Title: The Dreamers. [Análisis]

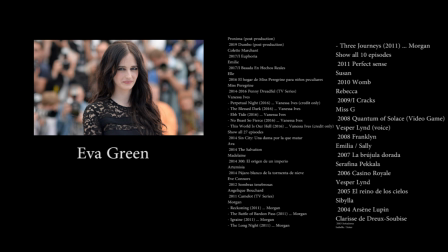¿Qué es lo que pasa si juntamos a Alberto Luce, Giebel Agair, Michael Pitt, Eva Green y Luis Garry?
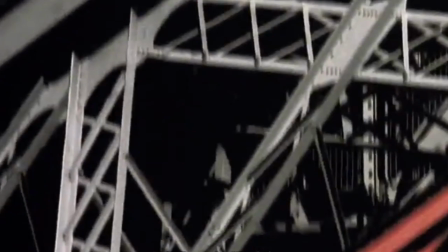Exacto, una maravillosa joya del séptimo arte. Buenas, soy Sergio Jogosa y esto es Arte con H. En la sección, analizarte, porque sí, aquí somos así de originales.
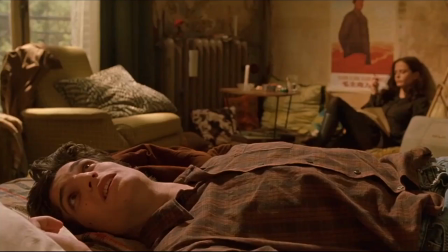Tres jóvenes estudiantes se pondrán a prueba mutuamente para saber hasta dónde son capaces de llegar, Todo rodeado de amor,
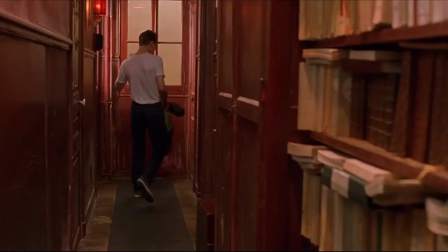arte y la bohemia de la revolución de Francia a finales de los 60
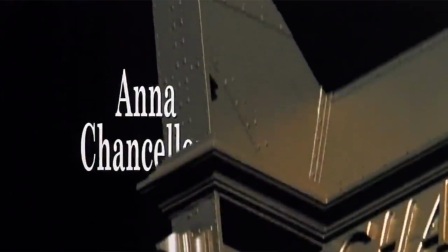Todo dio un inicio rápido y juguetón Con un fondo de rock psicodélico acompañado de un juego de imágenes entre blanco y negro Con colores llamativos que no representan la realidad aunque se base en ella
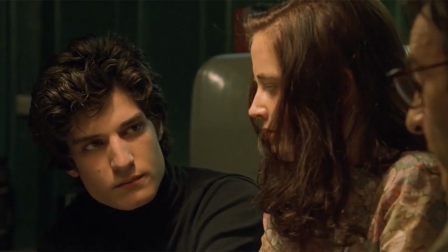Esto es un aviso por parte del director Una completa declaración de intenciones Toda la película tiene la voz de Bertolucci Y aquí,
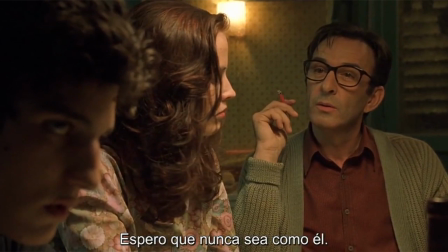él, es un dios Un dios que se pone de parte de todos y de nadie a la vez.
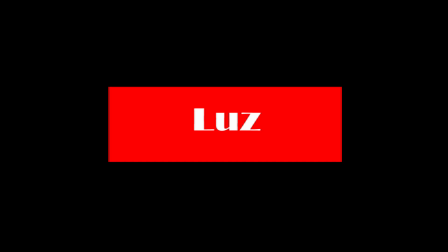Ahora dividiré la película en trocitos para poder analizarlo mejor. La luz. La luz normalmente tiene ese toque bohemio,
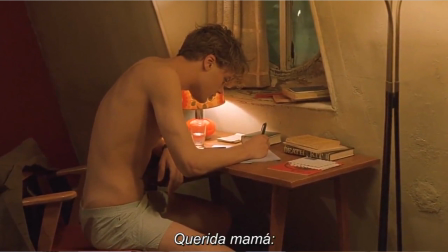esa especie de intimismo entre sombras y pequeñas luces que lo que te están demostrando es que aquí, todos los personajes, la casa, todo ese mundo, tiene algo que ocultar. solo podemos notar ligeros cambios
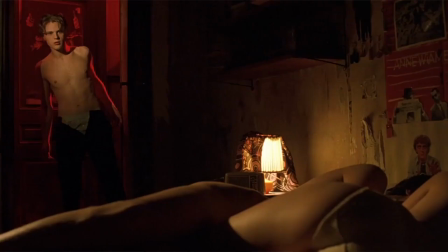hacia luz roja cuando aparece el tema del erotismo aquí el sonido es
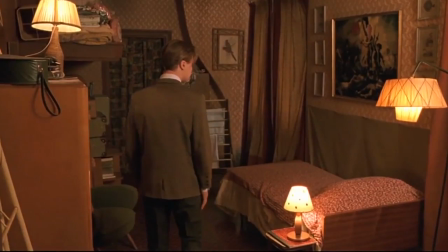bastante interesante porque Bertolucci utiliza el rock psicodélico como muestra de
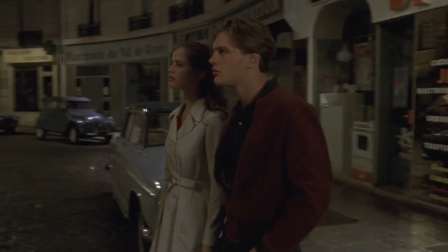la juventud y la diversión mientras que utiliza la música clásica para mostrar lo que está
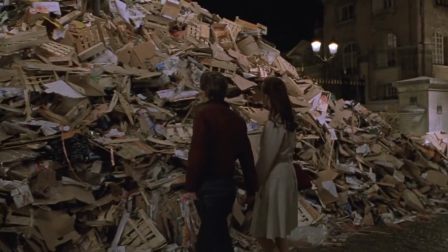sucediendo fuera de las puertas que está sucediendo algo importante normalmente fuera del mundo de los tres chicos la música es un personaje un personaje que te dice
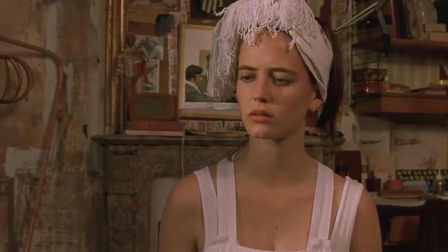aquí está sucediendo algo también nos ofrece un sonido natural y
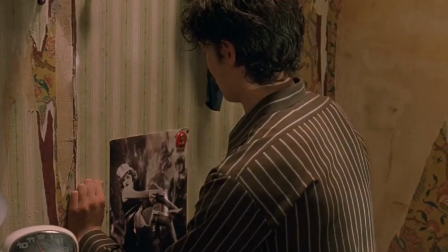sin edulcoral para que todos nosotros seamos jueces de lo que está pasando
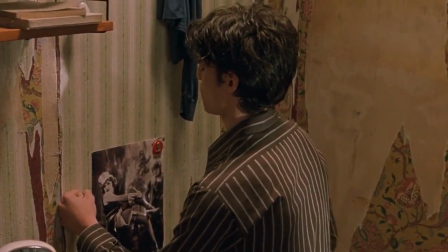si nos repugna o nos gusta o las dos cosas porque el director pone en boca de Teo
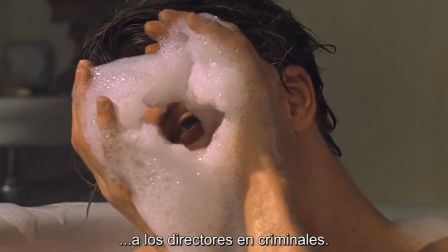porque una película es como una cerradura y nosotros somos sus boyers.
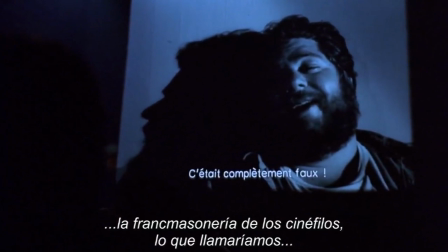La herramienta de la voz en Off de Matthew es tal vez lo que menos me guste de la película, porque creo que sobra.
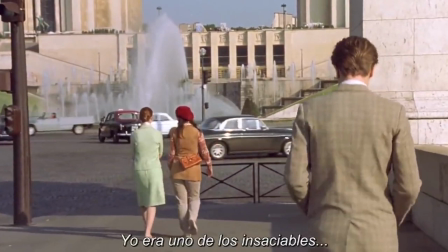Podríamos entrar en la película fácilmente sin que nos contase desde un principio, hola, soy este personaje y oh, ansío esto. Pero bueno, es algo que ahí está y si Bertolucci lo quiso hacer,
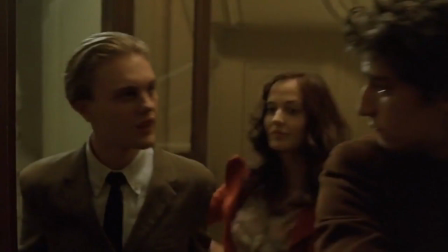por algo sería la imagen es algo que me parece absolutamente flipante tenemos
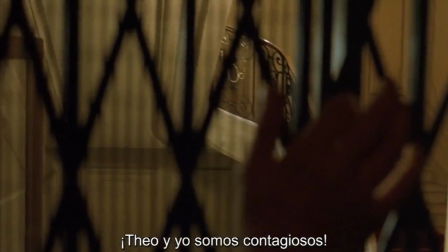el plano del ascensor en primera persona como que estamos entrando en el juego
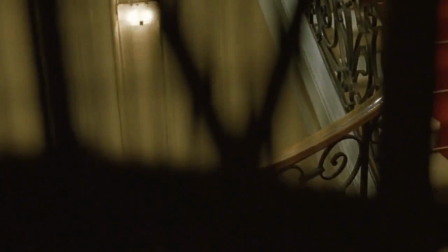de los dos hermanos y luego al terminar casi la película cuando los padres se
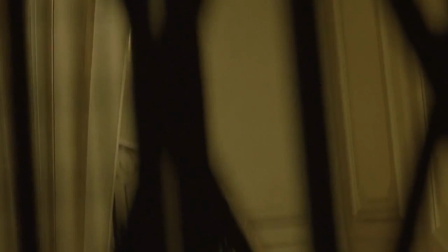van tenemos el mismo plano para decirnos ya sabemos de qué paro van y no vamos a seguirles más al juego
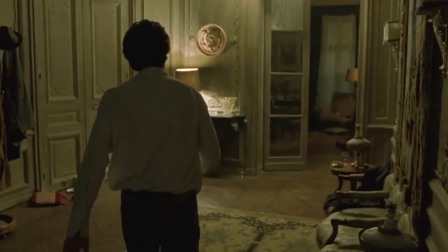tenemos unos planos continuos que en realidad resultan bastante sencillos Pero juntados con ese toque psicodélico y el acting, a mí me parece absolutamente increíble. Es una fórmula que te absurde, que te hace querer estar ahí dentro.
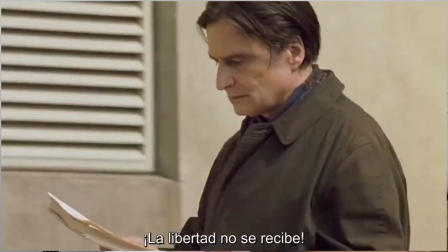Me resulta absolutamente interesante el ámbito de las manifestaciones. Mezclando fotogramas filmados para la película y fotogramas rescatados de la realidad,
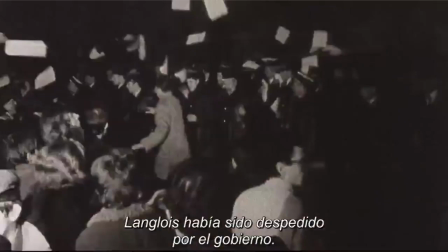dándonos un matiz que otras películas que se generan en un contexto claro en la historia no nos lo proporcionan.